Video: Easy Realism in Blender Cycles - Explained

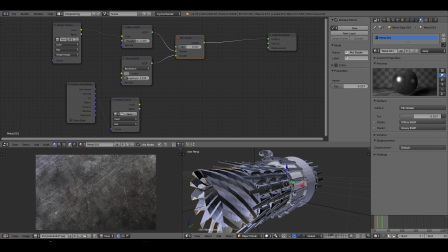8:19 It's all about what you find works in terms of material UV unwrapping. Just apply, yeah, and then once I did that, that's it, the material is all ready to go. The object's all ready.
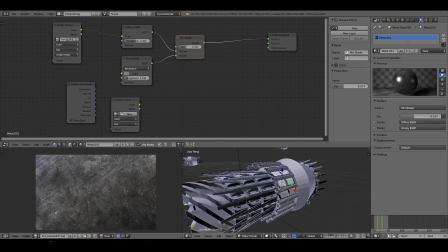8:33 This took me about half an hour, not even that. To make it, just copy paste material, applied that to all of this. Just different UV mapping makes it look different. The lighting was literally, I had one light in this scene, because I knew as a whole, like the drop ships in this scene as well,
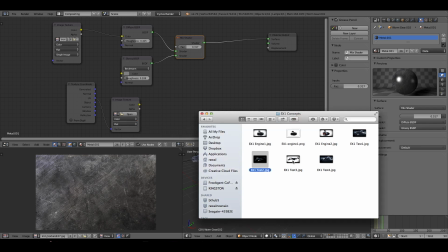8:52 I knew that when I was going to render it out and put it in like an actual scene,
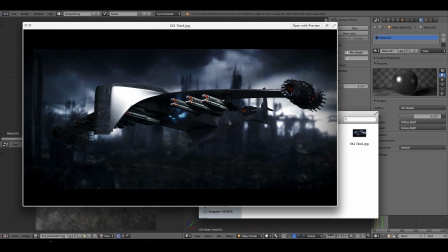8:56 like this image is an image of Google in the background, but I knew it was going to be a dark scene, so I just used one light.
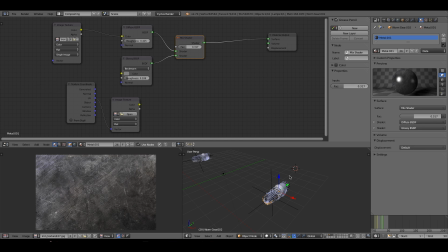9:05 But if you were, say if it was going to be flying in the sky, I'd obviously have lots of lights that be like a slightly blue light, a yellow light, to replicate that, it being in the sky, because obviously there's a lot of light. But seeing as I wanted a dark scene, just one light. Again, it's your scene. It's what works for you.
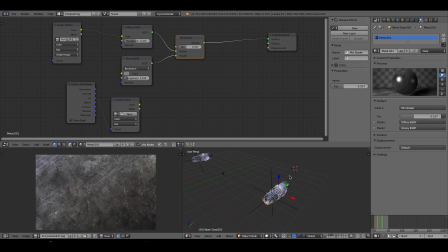9:23 You need to think about your scene, where the lighting's coming from, and then simulate that light within Blender. Just for a little bit more emphasis, I added a lamp inside the engine, which is what the
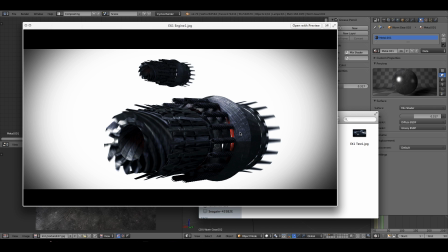9:41 orange glow is, as you can see here. Okay, this, so imagine I rendered it all out.
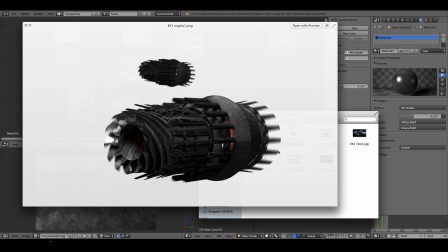9:48 I added an animation just for this to spin around and that to spin around. Added the motion blur in the render settings.
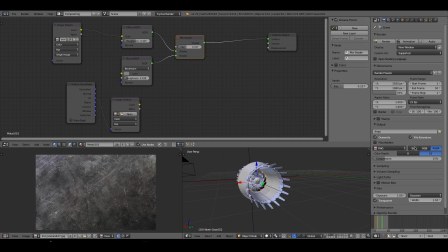9:56 I just clicked on motion blur. as you can see, like that spins around. They spin. Just added motion blur for a little bit extra realism.
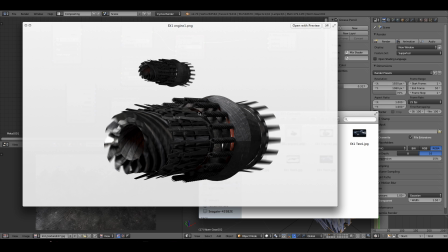10:12 That's it rendered without any kind of compositing or color grading or anything. And it looks alright. Like, it's passable, it's alright. It looks, the materials work.
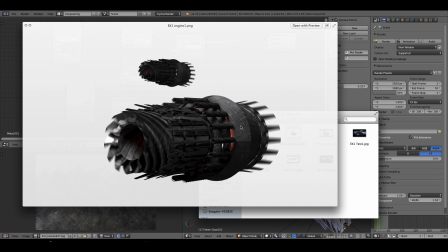10:25 Again, like, if you were to zoom in really close, you would see it doesn't work as well. But as a whole, the image does work. Then it's just a case of
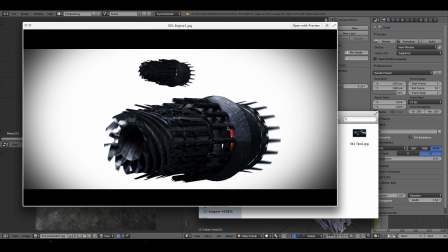10:39 photoshopping, or if it's like an animation you rendered out, obviously just color grading in whatever editing software you used. You can do it in Blender if you wanted to, but I would recommend doing it in Photoshop if you have it. If you can do it in Blender, then that's fair enough, you can do it in Blender. But just,
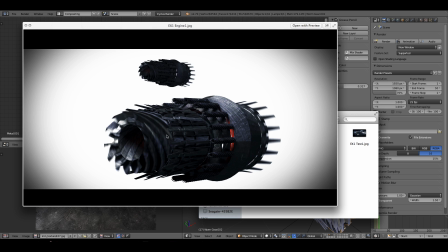10:57 you know, I wanted my scene to be, wanted it to be a bit more blue, get that sci-fi look, blue and orange. So I just changed the colors to look like that.
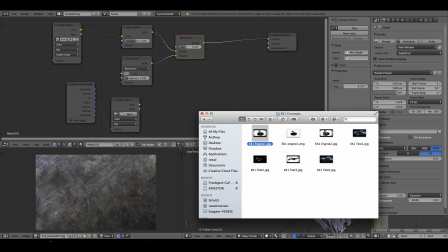11:05 And again, as my final point is, there is no right way to do anything in Blender or After Effects or Photoshop or anything.
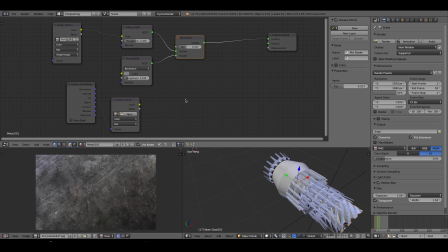11:14 It's a case of you figuring out what you want to make and thinking of the best way you can do it. Obviously, there, as I say, this is by no means the method I would use if, you know,
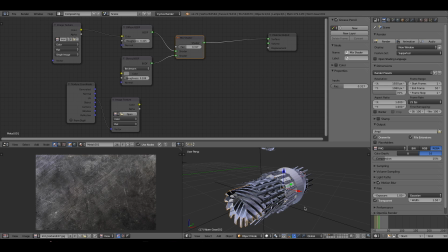11:29 I was going to make something like proper, like a final project for something that was going to be a big, like, scene somewhere, like a bit massive film. I would obviously take a lot more time in making the model work and look real, work properly,
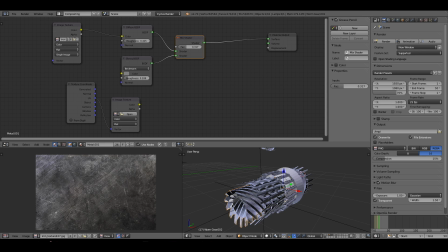11:45 and have a lot more shapes and a lot more materials and apply them properly. But to start off with, this works. And if you know, if you have a really basic object,
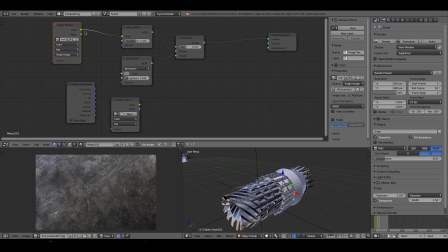11:59 apply the diffuse, apply the glossy, mix it, apply an image texture, and you will get not the best result, but you will get a usable result that will look realistic, or in some way realistic.
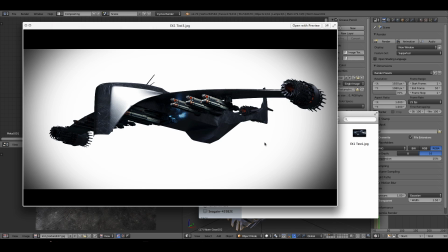12:18 You know, it's just, as I say, up to you to decide and figure out how you want to make your scene.
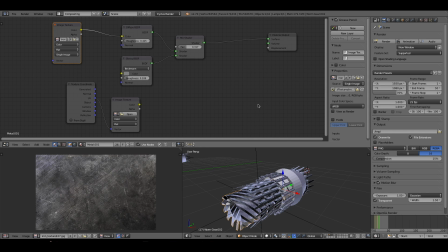12:26 This works for me.